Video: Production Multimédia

Hey, bonjour tout le monde. Je veux vous montrer des choses que j'ai appris quand ça vient de la production de vidéos. Qui veut dire, je vais vous donner des consignes qui vont pouvoir vous aider dans vos vidéos. De cette façon, vous pouvez apprendre de nouvelles choses qui vont vous préparer à enregistrer vos vidéos. La planification de votre montage est la première chose à considérer. Vous devez penser au texte, ce que vous allez dire, mais vous devez aussi penser au visuel, ce que vous allez montrer. Un scénarimage ou un storyboard peut vous aider à organiser vos idées. Si vous prenez le temps de bien planifier et vous suivez les étapes, vous serez moins susceptibles d'improviser une fois la caméra en main.
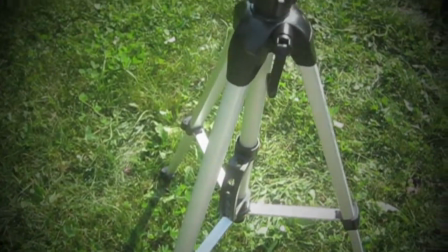(0:58)
Un des éléments les plus importantes est le trépied.
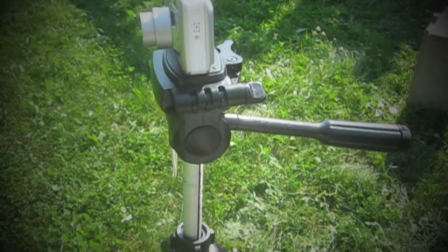(1:02)
Le trépied vous permet d'enregistrer sans avoir à tenir la caméra dans votre main.
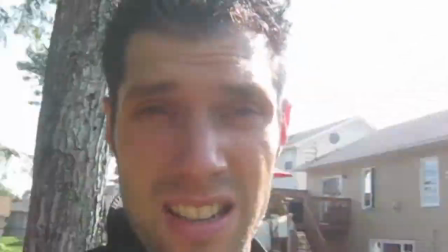(1:10)
Vous pouvez imaginer tenir la caméra comme ceci pour y rendre quelqu'un malade? Voici des prises qu'on te mette sans trépied.
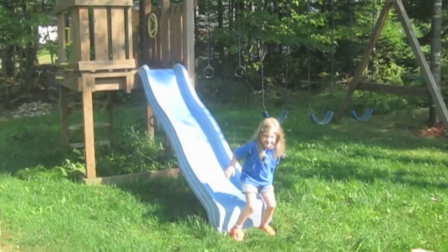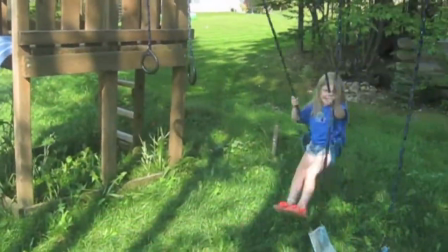Celles-ci sont faites avec un trapier.
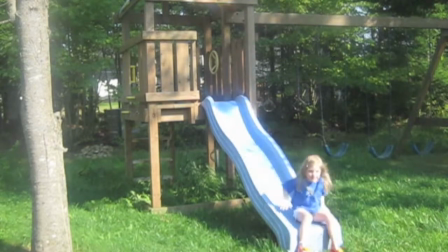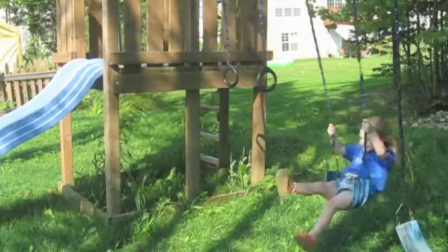C'est incroyable la différence qu'un trapier peut faire.
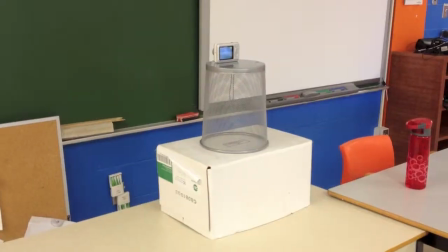(1:50)
Si vous n'avez pas un trapier, vous faites-tu des choses communes, comme une boîte, un panier, ou bien même une table.
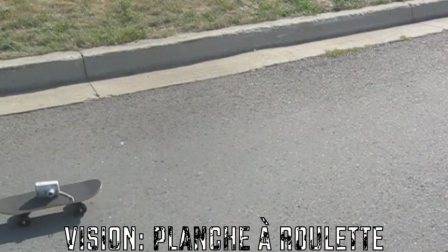(2:00)
Peut-être même une planche à roulettes. C'est à vous d'être créatif. Avoir de la prise stable augmente beaucoup la qualité de vos vidéos.
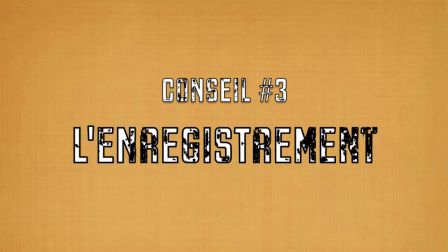Lorsque vous faites vos enregistrements, considérez faire des petits bouts à la fois, entre 5 et 20 secondes. Surtout lorsqu'on utilise le logiciel de WeVideo. C'est un logiciel à l'Internet, donc on doit charger nos fichiers sur le serveur. Si on filme pour trop longtemps, ça prend plus de temps à les charger sur l'Internet. Une erreur commune lorsqu'on enregistre, c'est qu'on coupe le film trop vite. Donc, permettez-vous d'enregistrer quelques secondes avant de commencer l'action et laissez la caméra enregistrer quelques secondes après que vous avez fini.
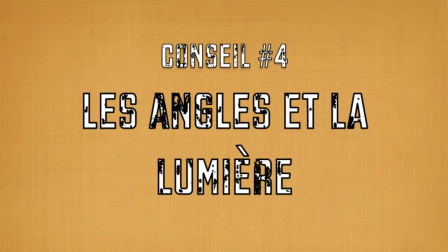Considérez utiliser différents angles lorsque vous faites vos enregistrements. Ceci ajoute de la diversité et ça fait moins plate pour les visionnaires.
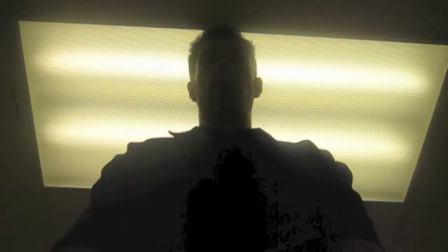(3:07)
Faites attention aux lumières, elles peuvent causer des problèmes.
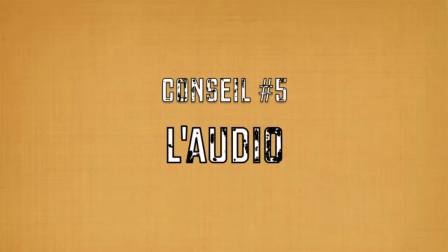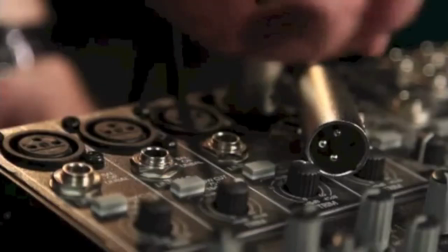(3:16)
N'oubliez surtout pas l'audio. C'est un autre élément important du vidéo.
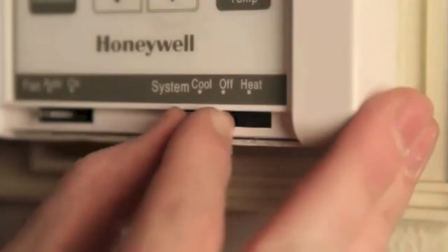(3:22)
Soyez au courant de vos alentours. Soyez pas près de ventilation ou de système de chauffage ou autre chose qui pourrait nuire à l'enregistrement.
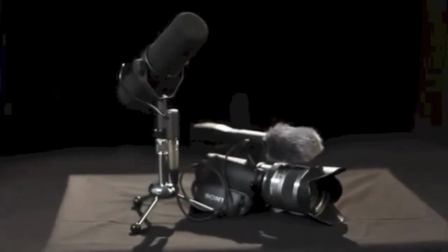(3:31)
La majorité des caméras ont un petit micro sur la caméra. Donc, la distance où vous êtes positionné est un grand facteur.
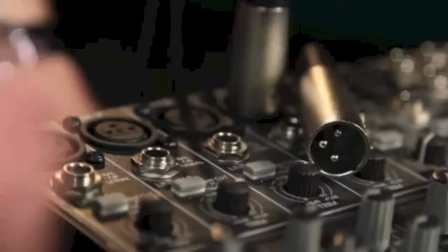(3:40)
Si vous êtes trop loin, le son sera moins bon que si vous êtes plus proche.
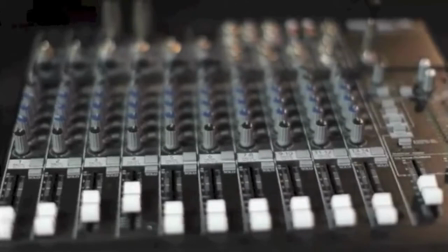(3:46)
Si vous allez parler devant la caméra, parlez fort. On peut toujours le modifier plus tard dans le logiciel.